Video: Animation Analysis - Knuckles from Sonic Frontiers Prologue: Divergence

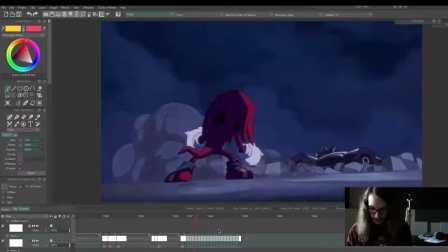And, well, that of course shows his shock. Let's see here.
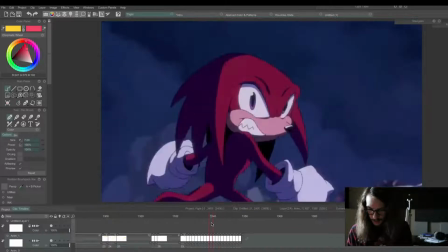Is that's animated on ones that zoom in. It's like, ah, shoo.
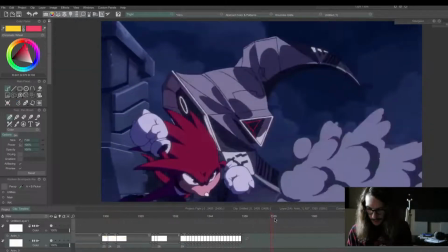And then we get some action. These are just cool poses.
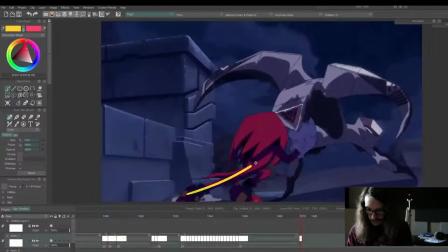He's coming in for the punch. Ooh, look at the stretch in that leg. Line of action.
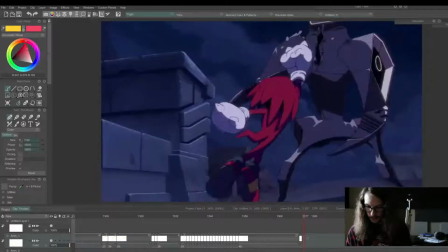That's the thrust. Boom.
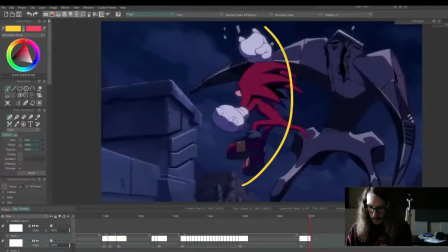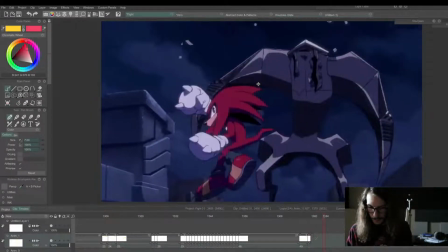Uppercut. Boom. He comes back down.
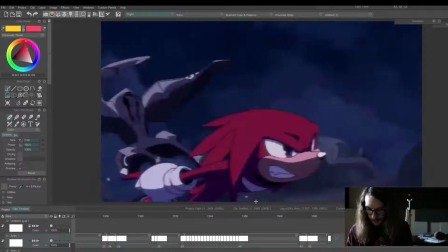Charging up for a run.
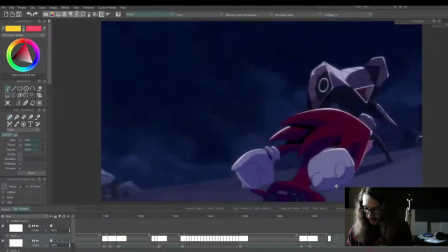And then runs off around, the camera follows.
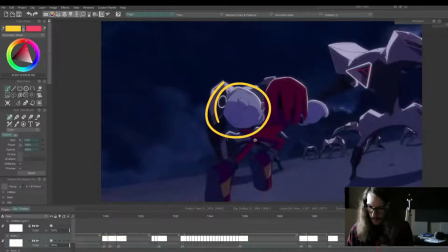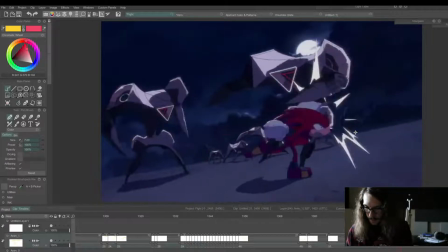Bam!
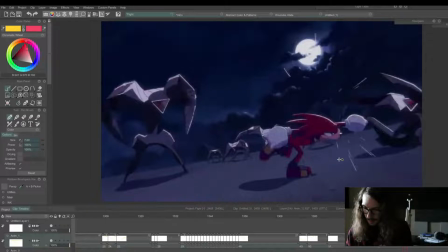Thrust creates force.
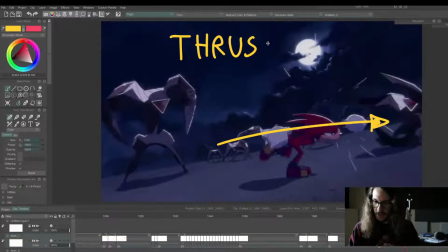If his arm wasn't stretched that much, it would feel like a much more wimpy punch.
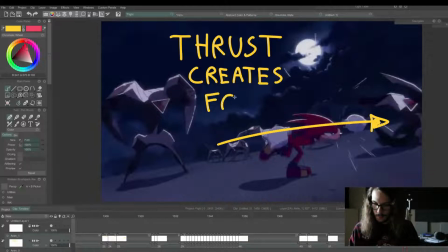Sonic forces. Sonic forces.
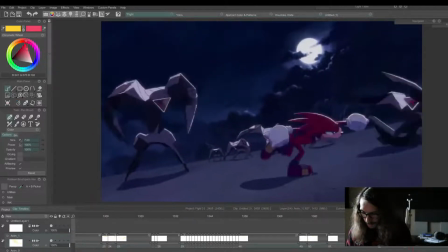Oh, look at this. This is cool. Spins around into a spin dash. Oh, that's so freaking cool. Then he, boom.
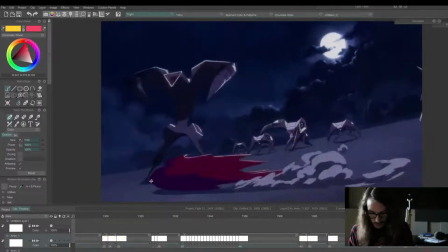Smear.
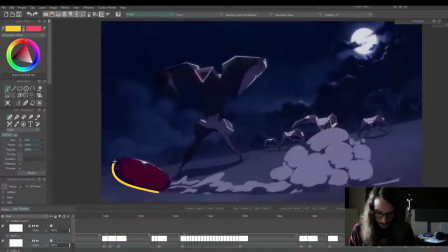Boom. And then he kind of comes into his iconic ball shape.
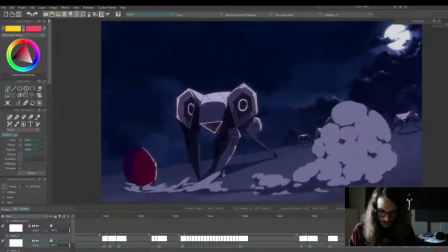Spins around. You have a little, well, the smoke's following it. Boom.
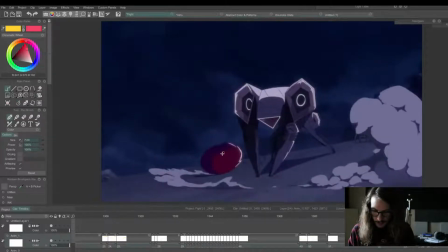Oh, that's so freaking cool.
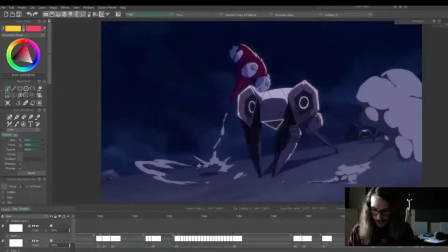So this is a huge, look at the space between this gap.
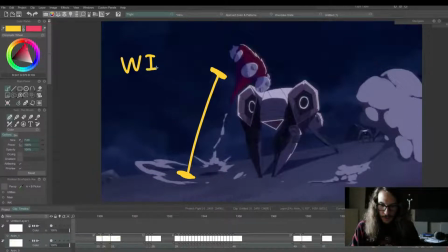The spacing determines how fast or slow something appears to look. So wide spacing equals faster movement. I'm gonna move this over here so I can write it. Oh, yeah, let's see here.
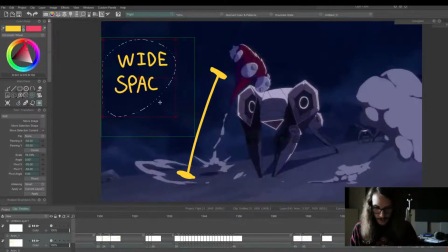Make it a little smaller. Wide spacing. So like, normally if you were drawing like a ball bouncing, you'd probably put some frames in between here.
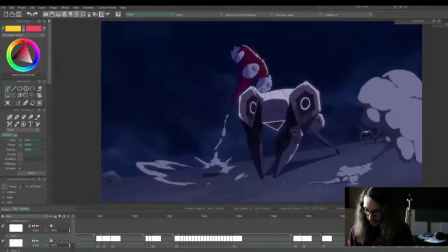So this creates just an incredible sense of power. And then he slows.
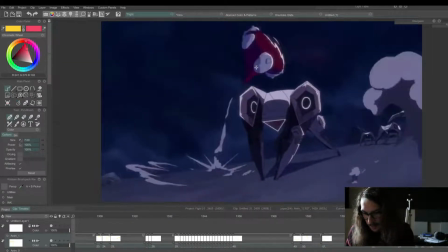And, oh, I didn't even notice this before. These gloves here, this is called multiples, where you draw the same thing multiple times, and it can simulate the look of motion blur.